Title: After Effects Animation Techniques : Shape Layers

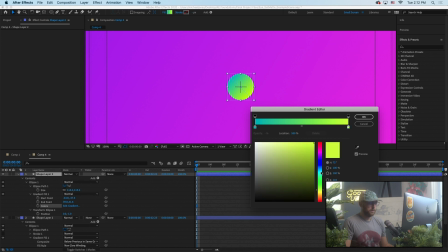And let's choose something like a blue to a little bit more of a teal. So maybe this blue could be a little bit more blue.
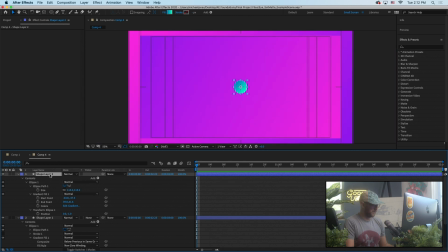So now I need to separate these out and kind of get to our starting position. So I'm going to hold Shift and use my keypad arrows. And if you hold Shift, I believe it moves 10 pixels, as opposed to just if you hit the arrow once, it moves 1 pixel.
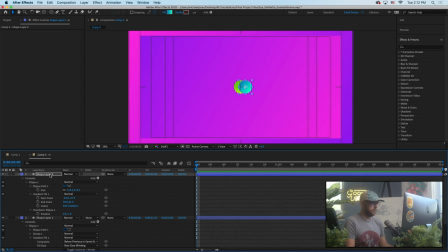If you hold Shift, it goes 10. So I want to space these evenly. So I'm going to say 1, 2, 3, 4, 5, 6, 7, 8, 9, 10 from the center. Grab this one, hold Shift, 1, 2, 3, 4, 5, 6, 7, 8, 9, 10 from the center.
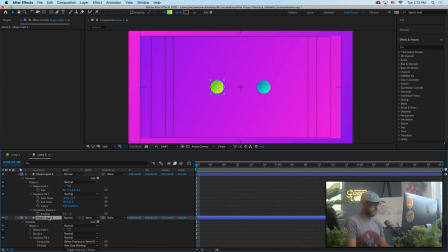Those are now kind of equidistant. I actually want to go a little further than that. So 1, 2, 3, 4, 5, 6, 7, 8, 9, 10. Let's go another 100 pixels. 1, 2, 3, 4, 5, 6, 7, 8, 9, 10. So those are equidistant from the center. Now, we could certainly work on our colors.
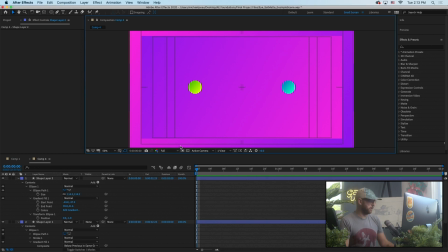I'm going to go to full resolution here. Hopefully that doesn't slow down the stream at all.
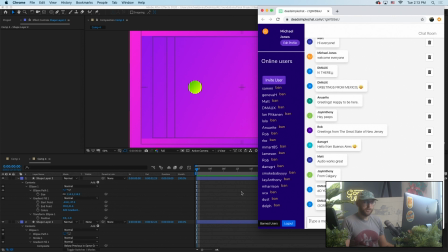Did you put some texture on that shapes? There's no texture on the shapes, but I do have a noise affecting the whole scene.
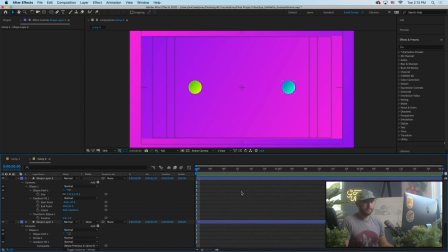I always add some kind of noise or grain over 2D artwork like this, because to me it just doesn't look finished. If it's just totally... to me, it doesn't look like a film.
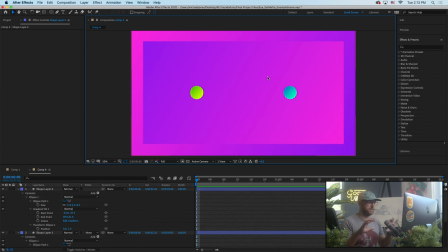So I very much have a preference towards anything that simulates kind of a film aesthetic. So I do add noise quite a bit to work like this. So we're pretty set up here. So we'll call this, let's just label them green.
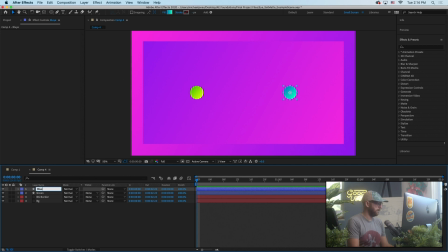Learn to spell blue. Then I'm going to create a null object that's going to sit right in the center. And as we said, we're just going to parent both of those to the null.
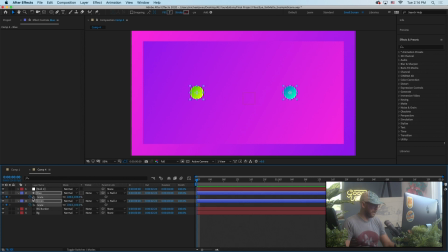So I'm going to hit S, lay a keyframe for scale. I'm going to hit P and add a position. Then I'm going to hit U. I'm going to select both, hit U once.
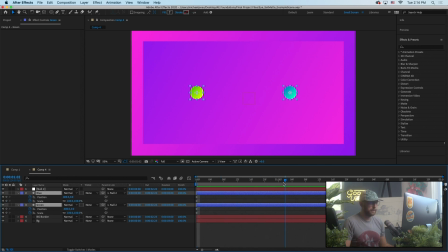It should just toggle any properties that have a keyframe. I'm going to go forward 1 second, and we may have to adjust that.
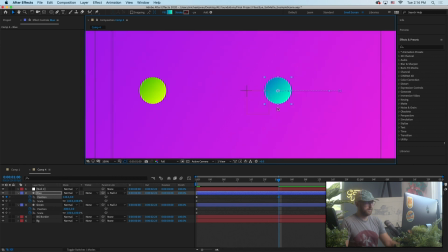But let's actually bring back our title and action safe because I want them to merge really just as perfectly as possible. So let's go there. Well, actually, you know what we need to do first?
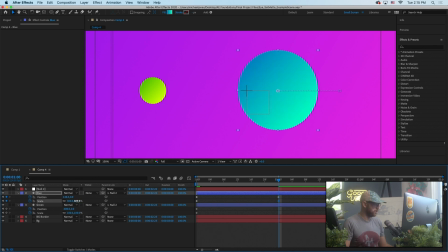scale this up to something like 400.
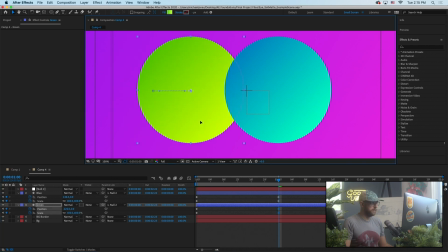Same for this guy, something like 400. And now I'm just looking at my shape in the center, right? If you can't see the outlines, the toggle mask and shape path visibility, that's this setting here.
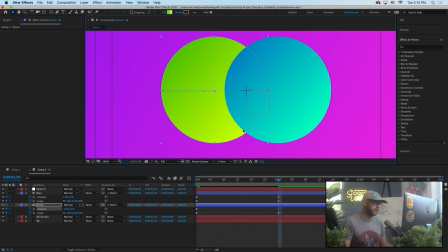So I want to see those lines because we want to build our eye. And so that's looking pretty perfect to me.
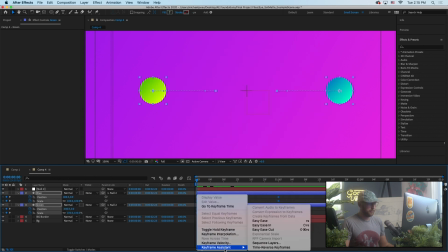And so these are linear interpolation, so I'm going to easy ease these.
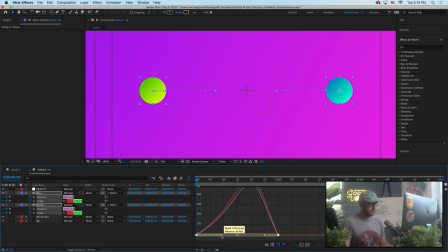And this is pretty simple. Simple ease in, ease out. So let's go ahead and push that.
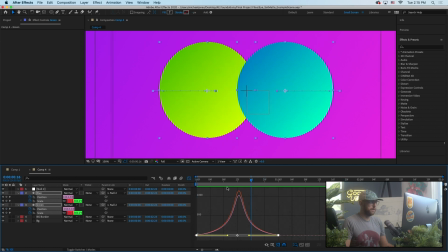And Control 0. Yeah, it should just feel like they kind of speed up and come in the middle.
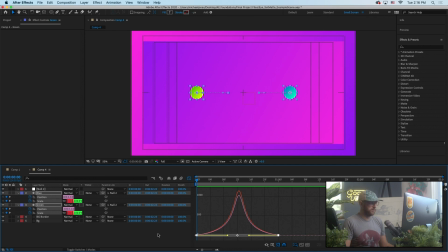The other thing we can do is if you wanted these to start smaller, now that we have our keyframes in, oops, right, these could be down at like 50%, let's say. Even smaller, so it gets a little bit more dramatic. And then up to 400%.
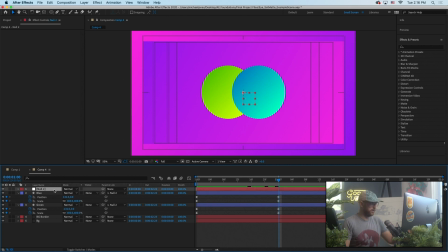Now that's not quite as big as we're going to need it, but this is where the null object comes in with a rotation and a scale. So I'm going to hit U again. I'm going to start that rotation and scale at 0. And then when we get here, we do want our eye to kind of appear this way.